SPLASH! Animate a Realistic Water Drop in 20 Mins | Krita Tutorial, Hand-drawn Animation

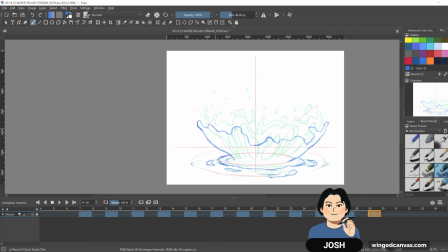16:25 I'm gonna just draw a very extreme in the future type of splash and see if that kind of matches the momentum of the splash. Let's see how it goes.
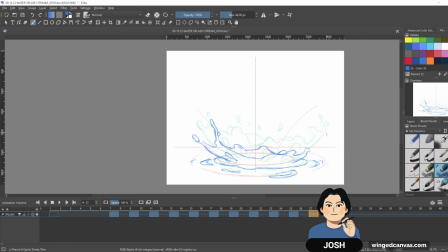16:42 Yeah, that's a bit too fast because these droplets kind of disappeared, so getting the momentum. It's definitely helped that I've taken away a few frames, so I took away some frames around here.
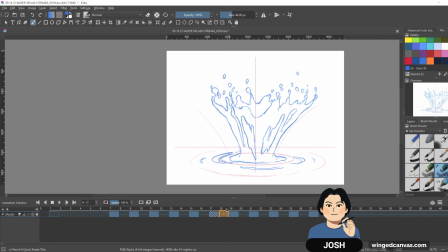16:58 Yeah, that falling motion just was not, it was just too slow.
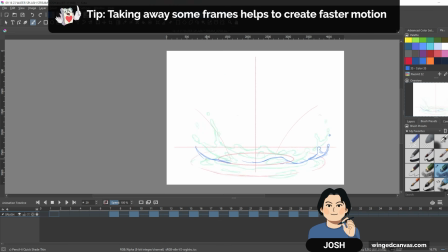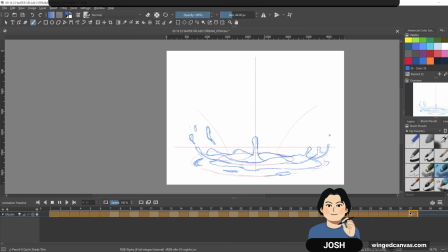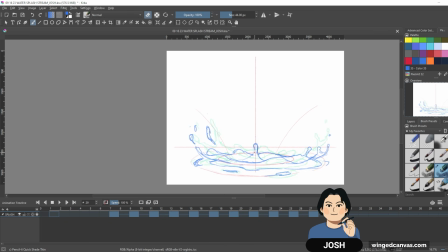17:18 I'm gonna make this blip smaller because it kind of felt like it popped out of nowhere. It's definitely a little bit better now that the water's coming down a little bit faster. It's giving that like almost
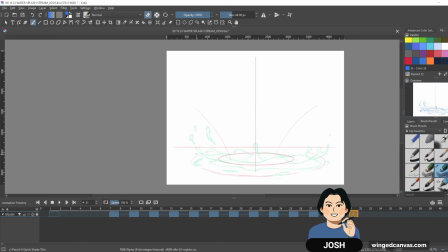17:32 satisfying like splash where everything is finally hitting the surface of the water. But now's the hard part where I have to kind of animate this weirdly shaped kind of crown where the water hits surface and this thing starts coming up.
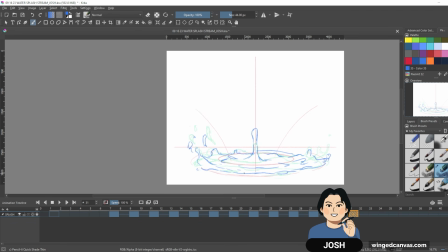17:52 It eases in, and then as it goes higher, it goes really, really high up of the splash. Ease in some of the lines a bit more so that the transition is a bit easier to take note of.
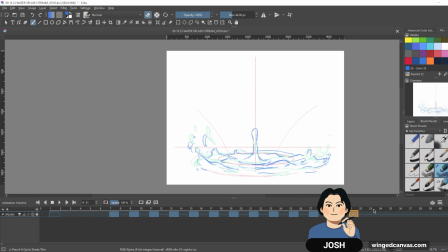I'm gonna duplicate this one and just have this be a bit higher.
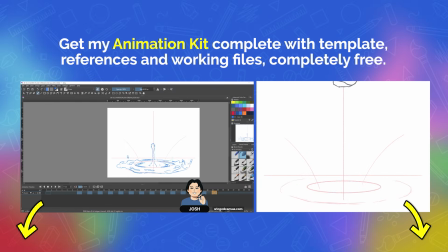18:31 If you want to try this animation exercise yourself, download my free animation kit. Get my template, working file complete with layers and timing, and the references I use so you can animate your own water splash.
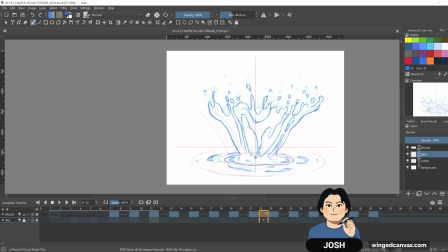18:47 When it's falling down, I could have it go into ones. Actually, yeah, let's try that.
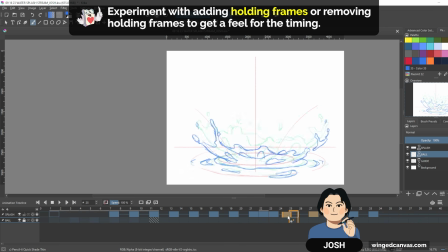18:52 Let's see. And then maybe we go back to 2s for this one.
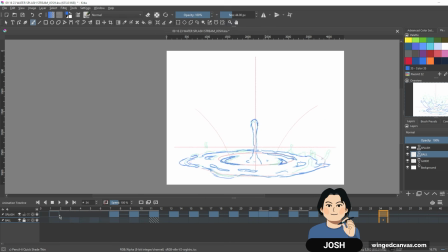18:59 I'm just experimenting with spacing. Instead of redrawing everything, just kind of experiment. Let's see. You know what? Oh, you know what? This actually kind of works. Okay, I'm gonna put this into 1s, and also let's see how this turns out.
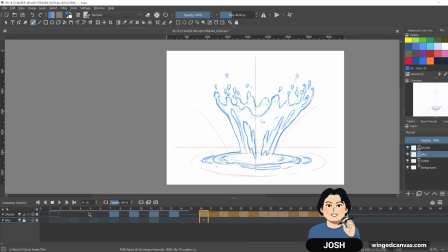19:18 Let me space it out. We're at a point where we're just experimenting with space and time. So we're gonna call it here. You know, in the end, came up to around 17 drawings.
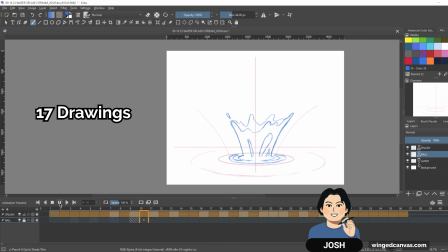19:33 So for a splash sequence, that's not too bad. It's definitely on the rougher part. There's a lot of cleanup to go into this, would clean up the splashing, and especially like the kind of glittering, kind of speckling effect that's happening around like frame 20, like 15 to 20.
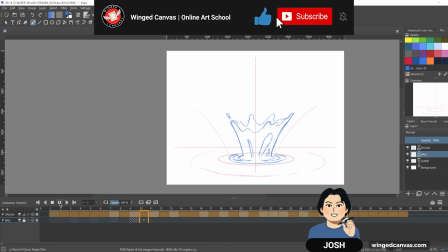19:53 If you're looking for motivation and art accountability,
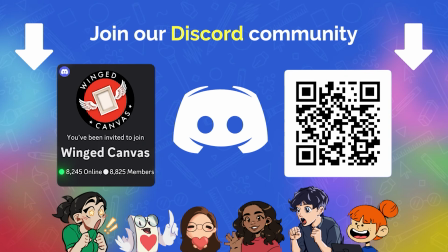19:56 join our Art Nerd community on Discord for monthly challenges, art critique, and more free resources to keep you creating.